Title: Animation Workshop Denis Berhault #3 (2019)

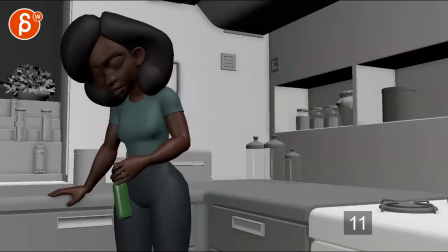[0:04]
All right, let's play this in full.
We will risk our lives, blah, blah, blah.
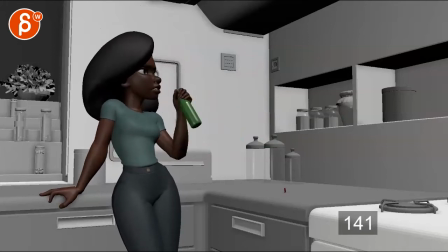[0:09] Okay, done, I did my part.
Cool.
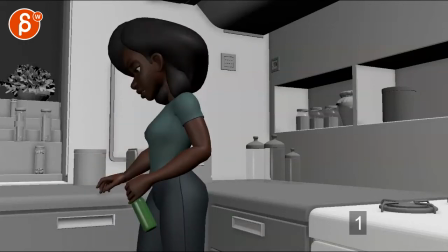[0:16]
We will risk our- So this is your spline version.
We will risk our lives, blah, blah, blah.
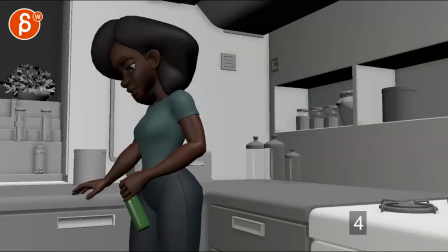[0:22] Okay, done. We will risk our lives.
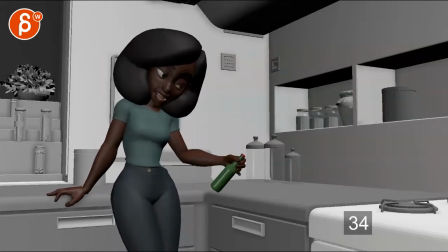[0:31]
seems a bit too conveniently done with this leg and this is a weird note but if you
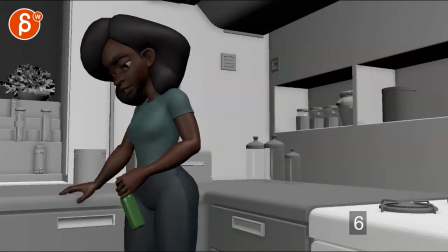[0:38]
watch that leg you're in that turn and we'll risk our life where it feels like she would take a step it's like she would be stepping on this leg I
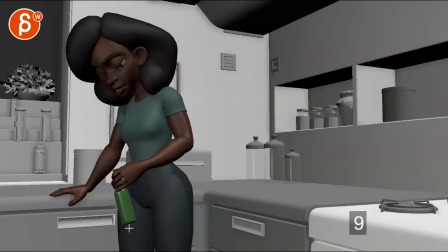[0:52]
mean you will know better but it feels like this is the leg that is is moving up here so the hips would be like this and
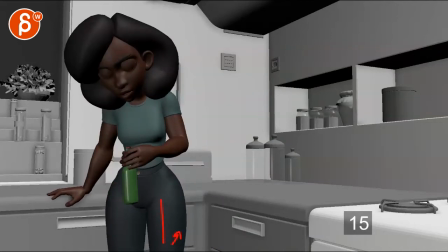[1:00]
then she moves this leg back away from us to get into this position give us a bit more
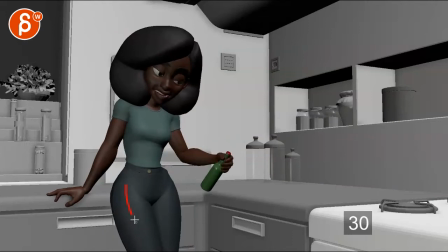[1:07]
weight on this leg and then she brings over that leg but this leg just kind of goes and stops versus um you know potentially imagine that leg goes maybe this leg would be down here and this leg goes maybe over and then
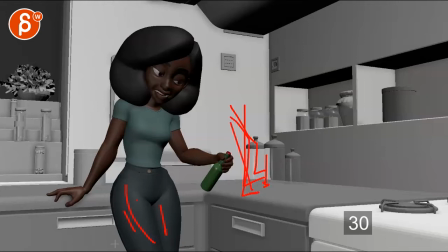[1:24]
down to settle and lean on that leg potentially this just
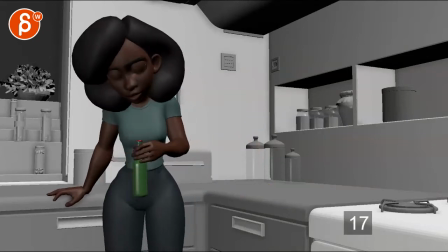[1:30]
seems a bit too convenient but just kind of clean we will risk out so i would just look out for
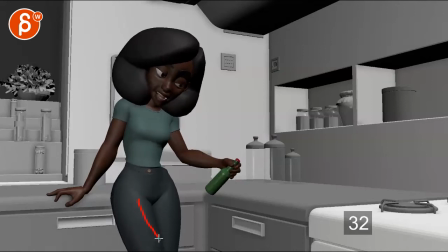[1:39]
that little adjustment there and because of that if you're doing this and the leg goes over over the leg and it comes back down to settle you might also have a little bit
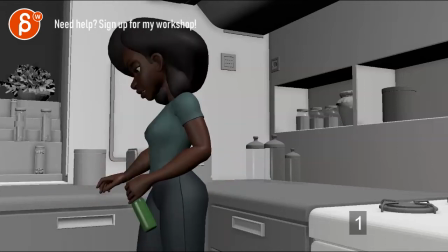[1:47]
of root over to the right and then back to the left just a bit oops sorry we will risk our lives
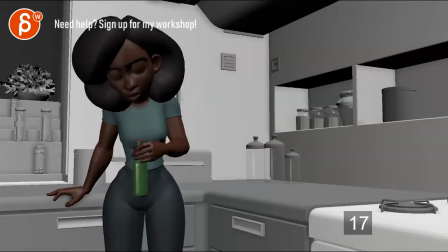[1:56]
yeah it just feels too clean as it feels like this is a pose pop next pose
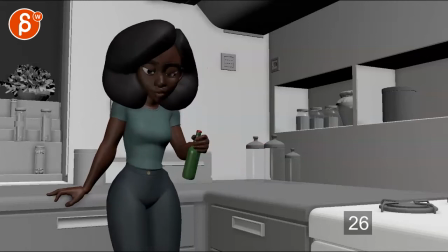[2:00]
into into what she's saying here you can make this a bit more overlapping and organic
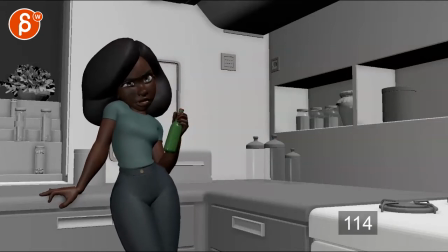[2:05]
we will risk our lives blah blah blah okay done i did my part rest is cool though if i look at i'm turning the sound off here
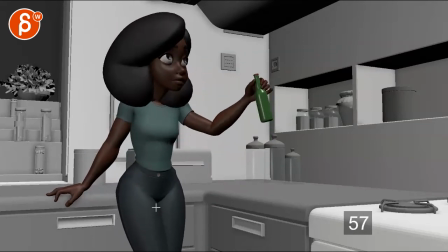[2:13]
goes up you might want to go up it feels a little bit like you go up this way
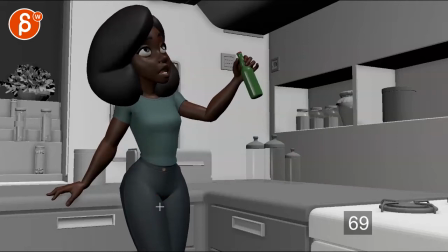[2:22]
versus a bit more of an arc it's not so harsh and you can you can might even go like this with a bit of a hold right so if you go up what's she doing and she goes back down so it's basically
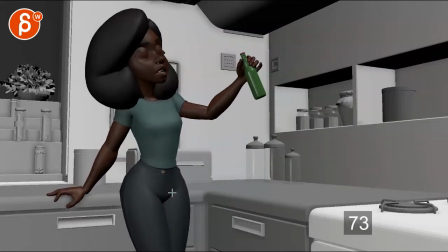[2:35]
feels like right now she goes up stops goes over there then kind of comes back down and you can go a bit more up like this in an arc right so it's not it doesn't have that um that type of feel goes over and then maybe even like this we go like this
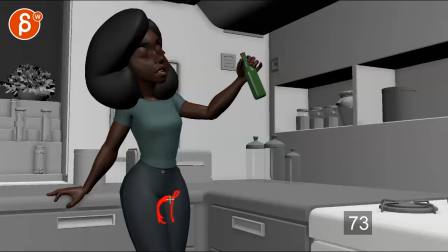[2:52]
and then down and then down
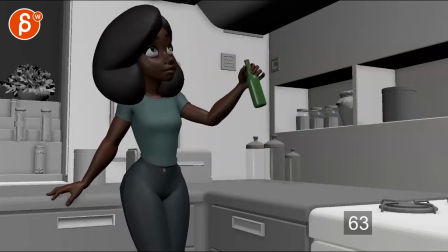[2:59]
it's a minor thing but since we're now in spline mode I don't want to look at arcs and things that would be nice but I do like your settle
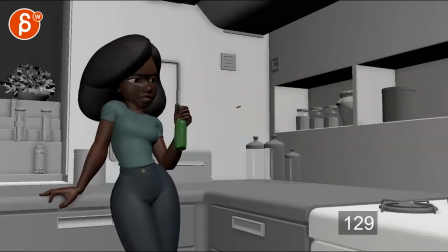[3:07]
and how it has a bit of a keep alive and the moves that's cool
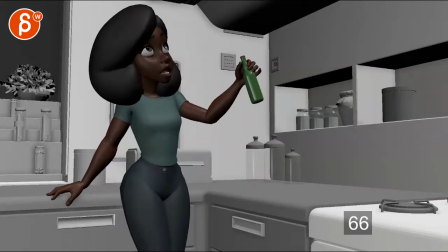[3:16]
I usually go root first just kind of see where we can make sure that we can push some things that's gonna you know
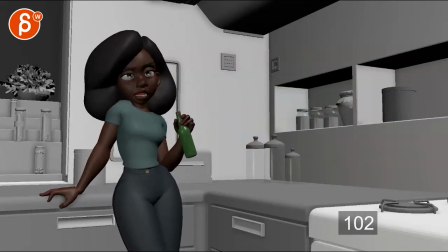[3:22]
affect the rest over here so but i think that's pretty good looking
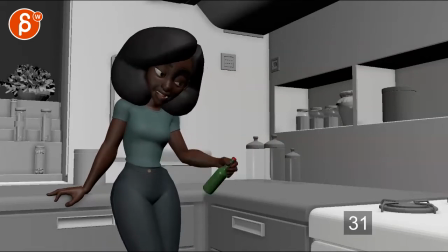[3:31]
at the chest move on something like this where not that it's a big move away behind her but i wonder if on this move here and we have a little bit of shoulder up here
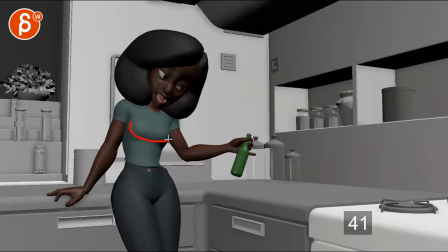[3:47]
if there is all that movement of that arm if we could push the chest for a bit more of a wire rotation following that arm very subtle
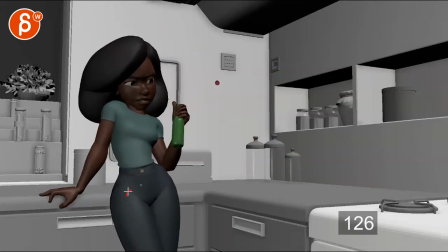[3:55]
i'm talking subtle like stuff like you have in here where you can see how how there's a rotation in the pivot all over here a little
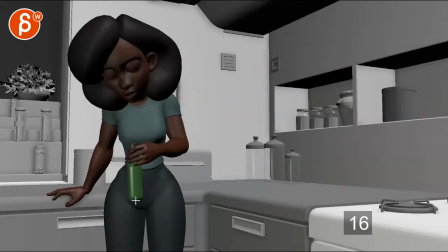[4:03]
bit of move up or even if you come down here you have some good subtleties there and i think we can push that a bit more just in the chest
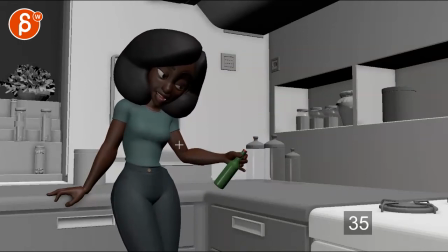[4:11]
area through there so it doesn't feel so separate because i'm seeing this go up this go down this go over but then nothing really here besides you know a move over this way there's there is stuff in it i'm saying there's nothing but i feel like we could have a
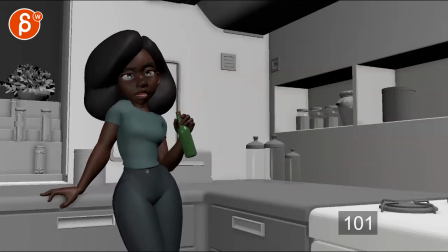[4:27]
bit of a move in y that's so cool that rhythm is good there's a slight
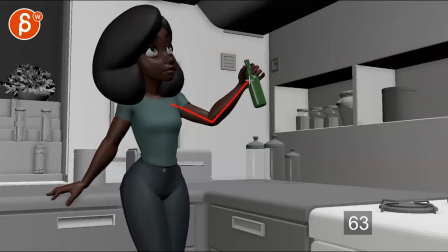[4:36]
feel through there where this arm just feels like one piece like one unit
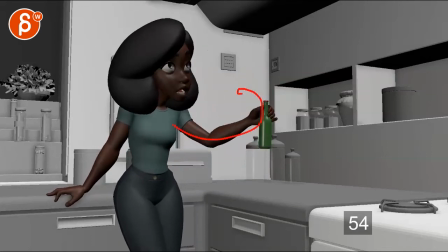[4:44]
where you might want to go a bit more in your arcs with a potential move
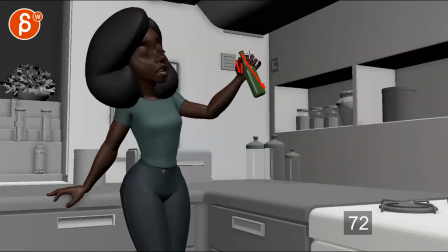[4:50]
with the wrist up a bit that brings the bottle up a bit a little bit of a pinky out there's a little bit more detail on that moment or
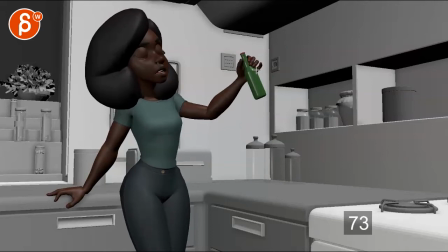[5:02]
you can even have you know a bit more pinky and then on that drop down the fingers might these two actually might
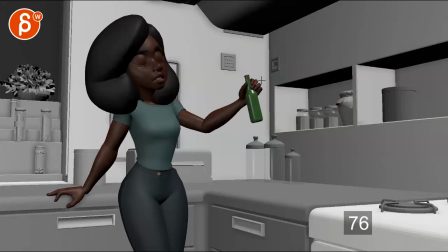[5:10]
not straighten out completely but be further out just on that drop and then go back into what you have here it's almost like a re-grab
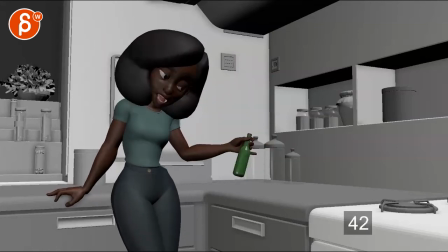[5:18]
but not quite just for a bit more of a flourish that
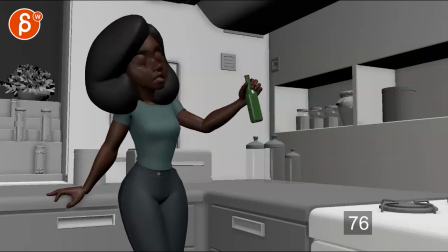[5:25]
lean is good i feel the weight on that shoulder that's great
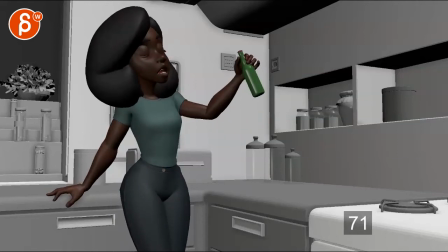[5:33]
for this i'm gonna need sound i'm just curious if this is too post to post as she goes down
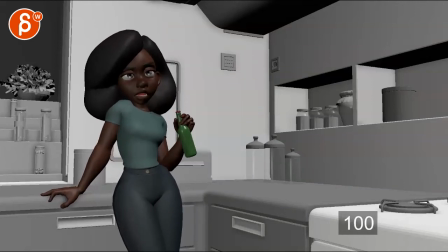[5:38]
and then you know slides heads you know it's kind of it's kind of feel like one two three
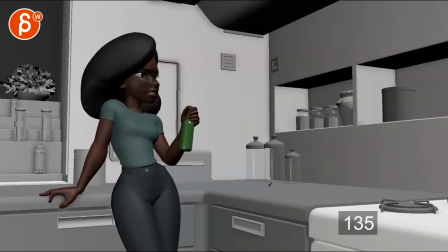[5:48]
okay done i did my part yeah but it's in the audio it kind of matches there blah blah okay done i did my part okay done i did my
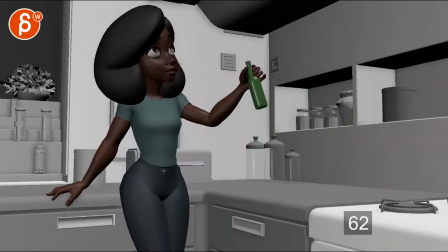[5:58]
part our lives blah blah blah okay done i did my
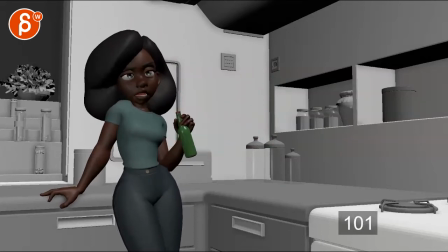[6:03]
part uh okay done i did my part i wonder if you could just loosen up the okay done i think that sharpness is good on done but i think you can have a sharpness on done how that is in the facial performance
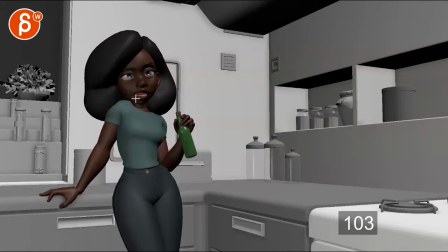[6:23]
there on that jaw but then instead of that long hold here continue to go down with the with the uh the neck so if you track the the chin it goes up which is nice and
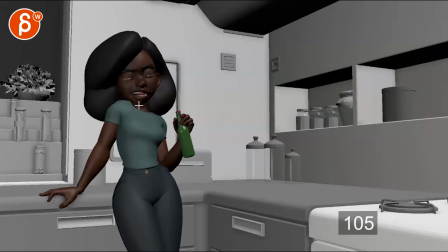[6:37]
bam down done and then it locks but imagine you're just softening that and it's almost like a moving hold down to then flow into that move that you have here my part i did my part i did my part just the
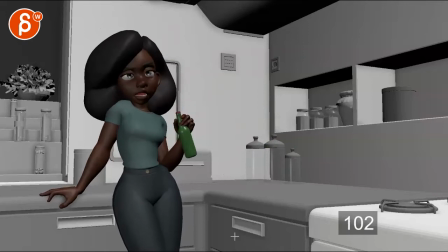[6:54]
lives blah blah blah okay done i did my part it's really subtle just a little subtle so it's not quite as boom that harsh stop okay done i did my part
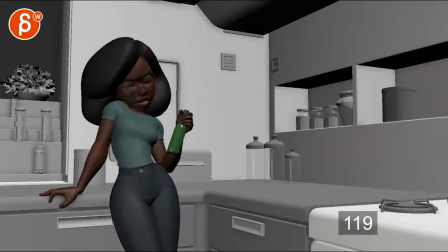[7:08]
uh okay done i did my part okay